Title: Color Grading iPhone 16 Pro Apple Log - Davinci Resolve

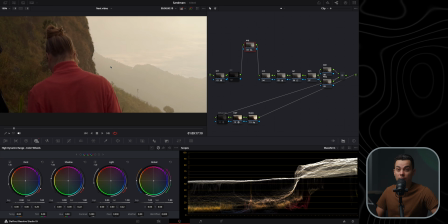[4:19]
If I would do this on my Sony camera even, I would have to do noise reduction.
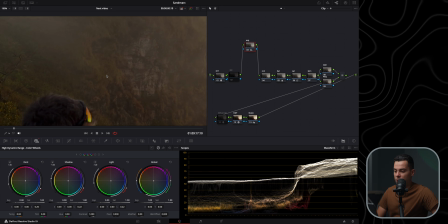[4:24]
Because with Sony, you have to overexpose to keep the shadows clean.
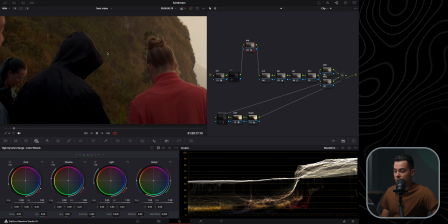[4:28]
But with the iPhone, for some reason, it just, even if you underexpose the shot, it looks very clean in the shadows.
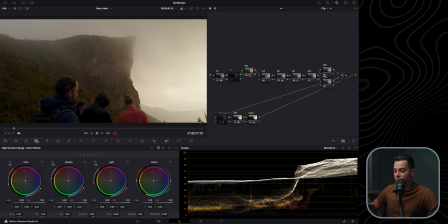[4:34]
All right, next I am going to adjust the contrast because it's a bit too flat. And my favorite way to add contrast is with the curves in here. But you can use the contrast slider in here. Do something like this if you want to, or the contrast slider in here.
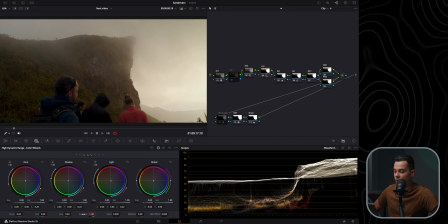[4:52]
It's basically the same thing, more or less, just less strong than the slider in here, but the results are more or less the same. But I am going to use this tool in here, the curves, because it's my favorite way to add contrast.
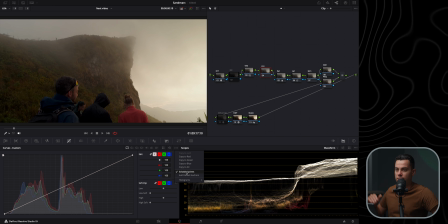[5:09]
First of all, I'm going to enable editable splines to make the transition between shadows and highlights a bit more gradual.
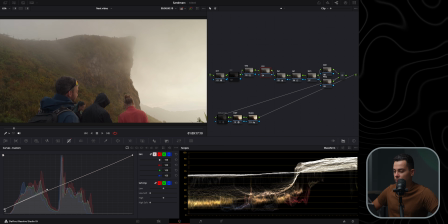[5:15]
Then I'm going to take my black point, slightly bring it up because I prefer my shadows to be slightly faded. You don't have to do this, but I do it because I like it. I'm going to put it somewhere around here.
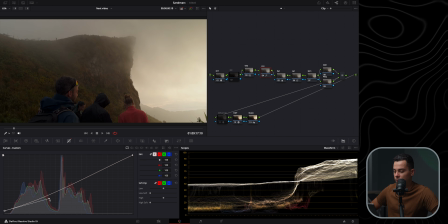[5:30]
Then I'm going to take this point in here and bring it down with the editable spline just to bring back the contrast. And I'm also going to take my white point, bring it down because I prefer my
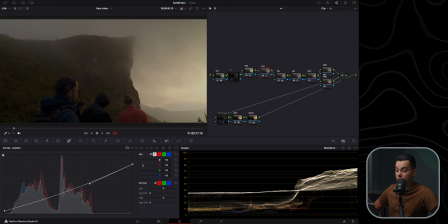[5:47]
whites to be slightly compressed. Again, you don't have to do it, but I like it. And then I'm gonna bring back the contrast.
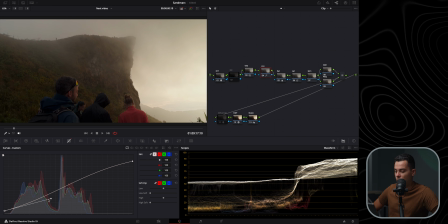[5:57]
And now it's all about playing with these 2 points, seeing what looks the best until the contrast is more or less good and also the shadows look good, the highlights look good, and so on.
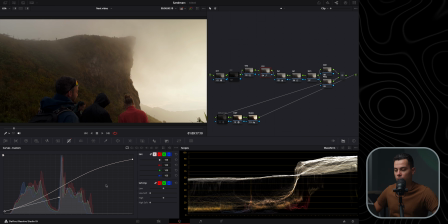[6:16]
Yeah, I think for now I am happy with something like this, and of course later on if I change my mind I can always come back to this node and readjust the contrast if needed. So this is the before and after, as you can see. It just added a bit of punch to the shot.
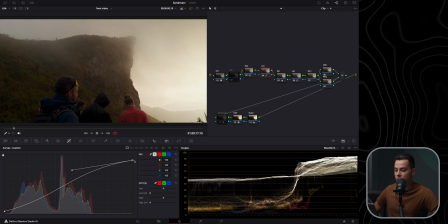[6:34]
Actually, now that I'm seeing this, I am going to slightly reduce the white point in here and bring this up a little bit, just like so. So this is the before and after. All right, next is where I adjust my white balance,
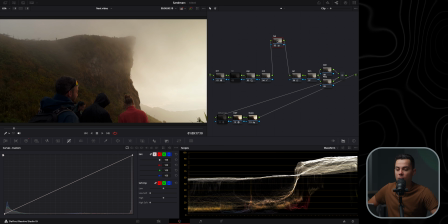[6:50]
and the way I do it is how the colorist Colin Kelly does on YouTube. I learned this method from him. I'm going to leave his channel link down below if you want to check him out. By the way, he makes fantastic tutorials on color grading inside Davinci Resolve,
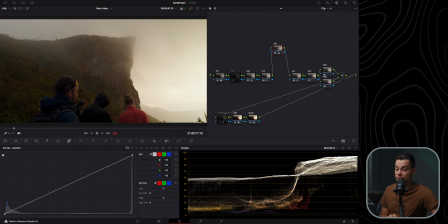[7:06]
and this is by far, in my personal opinion, the best method to adjust white balance inside Resolve. It's very easy, simple, and it looks very, very good. So first of all, this node's gamma is set to linear,
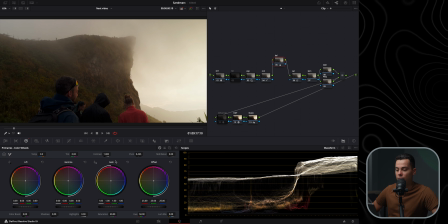[7:21]
and then I'm gonna go to my color wheels and only play with the gain wheel. This is how it works. If you want to know why, go and watch Colin Kelly's video on this topic. I'm gonna try to leave a link for it down below, but for now all you need to know,
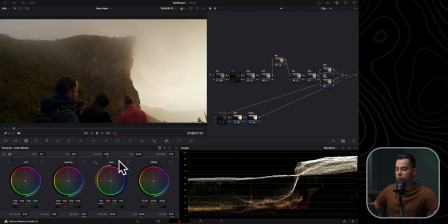[7:37]
if you want to adjust the colors, you should only use the gain wheel to do so. So I used an ND filter in this shot from Freewell, and I know for a fact it has a red tint, and I can definitely see it, especially here. So first thing I'm going to do is slightly bring down the red, just like so.
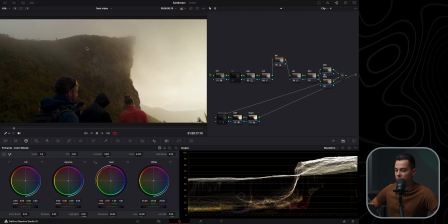[7:55]
And also because there is a bit too much yellow from the sun going on here, I don't like it, so I'm going to do something to compensate, but I don't want to take out all the yellow away because then it will look unnatural. I still want to keep some yellow in the shot to make it look natural, but I am going to add a little bit of blue here,
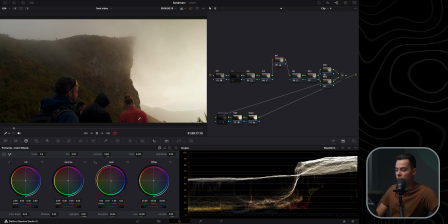[8:15]
just like so, just to remove the yellow away from the middle part of the shot. I go too much like this.